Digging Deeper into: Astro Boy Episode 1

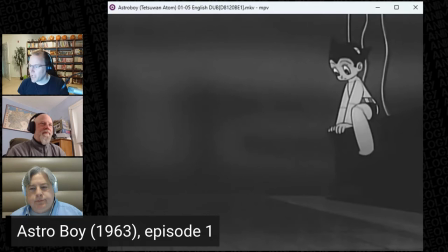And Astro Boy wakes up, right?
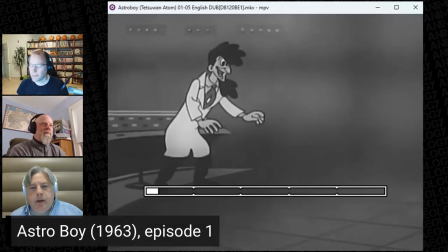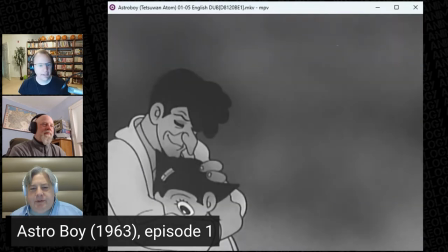Takes his first steps. Tries to figure it out. And we get this really interesting visual of Astro just kind of very stiffly walking over to Tenma. And then kind of collapsing in his arms. And this very kind of human element of Tenma, while Astro still being just very stiff and rigid and eyes open.
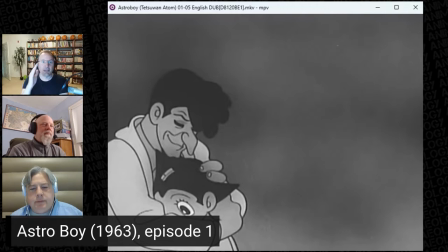And I love what they're kind of implying here, this idea of, you know, these two things are not meshing. No. Yeah. Yeah, I know. It's almost like Astro Boy is like sitting there just going, I needed an adult. Someone help.
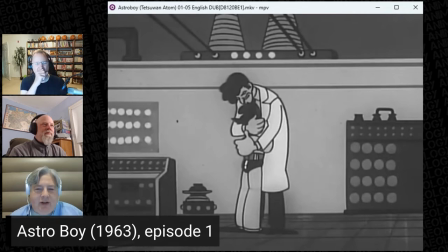But no, seriously, you're right. He's like, he's very stiff and he's just kind of like, he doesn't know, you know, a child, a normal human child reacts to the stimuli around and, you know, responds, you know, it's, you know, like, oh, this person must be my mother, whatever. And, you know, there's the latching on to things.
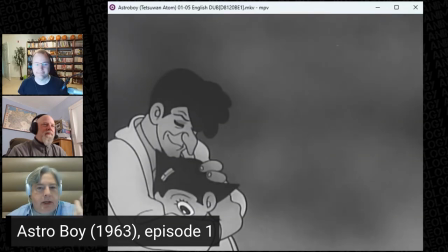Astro Boy doesn't latch on to anything. Nope. He doesn't understand it at first and it takes him a while to figure it out. Yeah. And, you know, it's just, and then just to see Tenma standing here, just like, oh, my boy, my pride and joy.
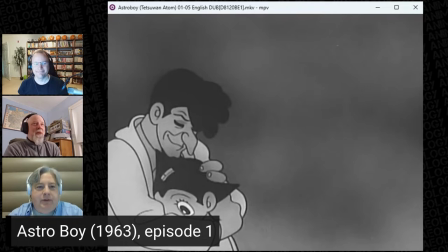And you're just like going, this is not going to end well. No, this is not going to be what he hopes it to be.
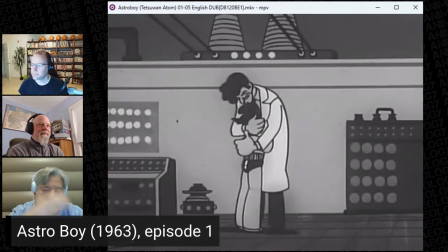Mm-hmm. And it's just, I think it's just like really interesting. Like, and this is for the next couple episodes as well, where, you know, there's this effort to get the story across as quickly as possible and just to make you slam it into your head and get you to think about it.
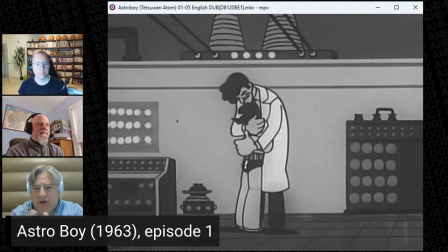So when they take time like this, then that's like a visual cue almost of going, oh, I need to pay attention and to figure this out because everything else is going to move quickly. Yeah, absolutely. Yeah, it's very important.
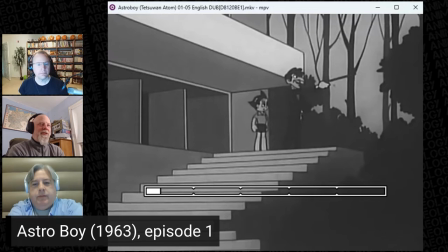I mean, the whole thrust of the show is to get, you know, action boy adventure.
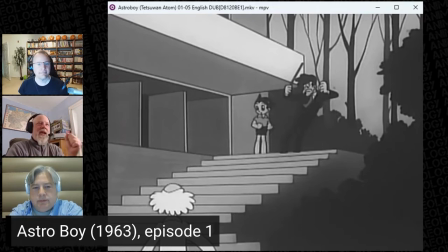I can totally appreciate getting to the action boy adventure part, but man, there's so much story that's just in these first three episodes. Yeah. You could have done seasons on that. Yes. Yeah.
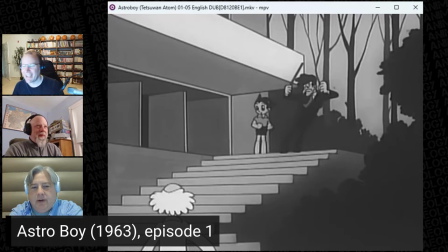Oh, because Dr. Tenma has a lot of bats in his belfry. So it'd be an interesting backstory with him. You know, how did you create the brain for a robot boy? You know what I mean? Like, we don't have that detail.
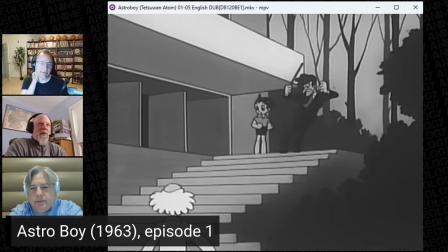We just see the schematics of it. It's like, well, yeah, you can take an erector set and build a crane, but it doesn't make it able to be like, Father, I love you. Oh, what's going on? You know, it's like, give me backstory on that. I know you can't do it.
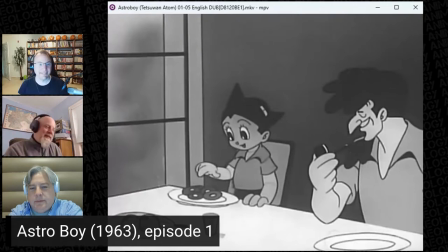Yeah. You know. One of the most brilliant things about the 2003 adaptation of Astro Boy is it begins with Dr. Ochinomatsu, Dr. Elephant in this version, bringing Astro to life. Oh.
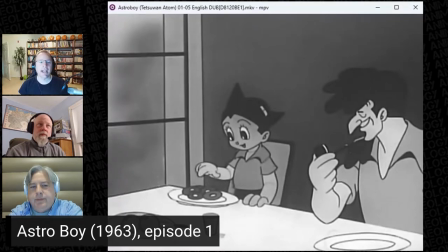And you're like, wait, where's Tenma? What's going on? And then they explain what's going on, like why this is happening. Like there's a whole other backstory that they kind of bring in. I'm like, well done, because, you know, playing with audience expectations.
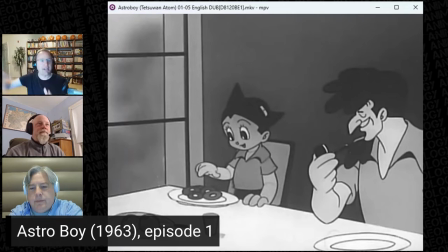Yeah. And it allows them over 50 episodes to, you know, tell all that backstory. Yeah, because there's a lot.
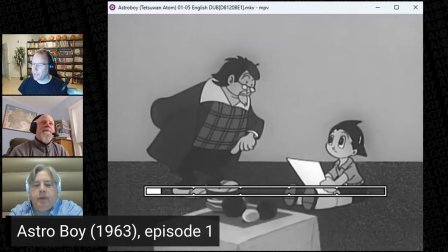Yeah. Oh, yeah. So go back to the breakfast scene. Oh, yeah.
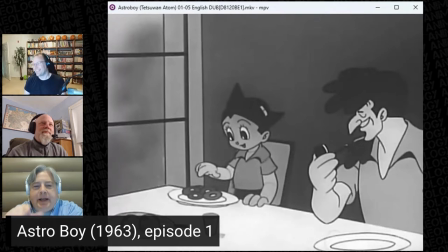Real quick. So this scene, I laughed too, but then I thought about it for a second. So he eats the donut that presumably his father makes.
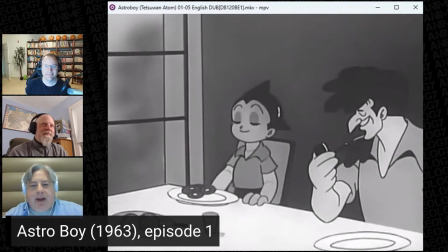He eats the donut, opens up the panel, and he pulls the donut out, puts it back on the plate.
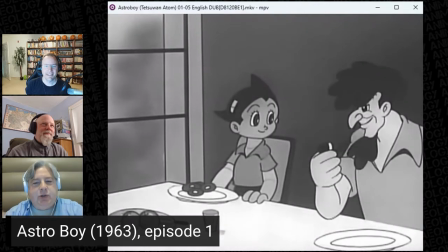But the way he does it is to make sure that his father doesn't see it. Yeah.
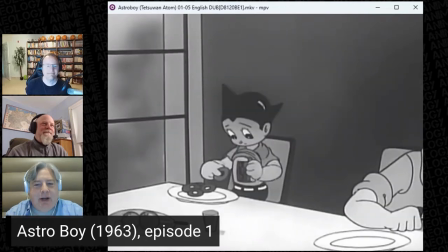And that's like kind of like the foreshadowing of, well, he knows he's different. And he's trying to hide something. But, you know, what is it? You know, and then, you know, of course, later on.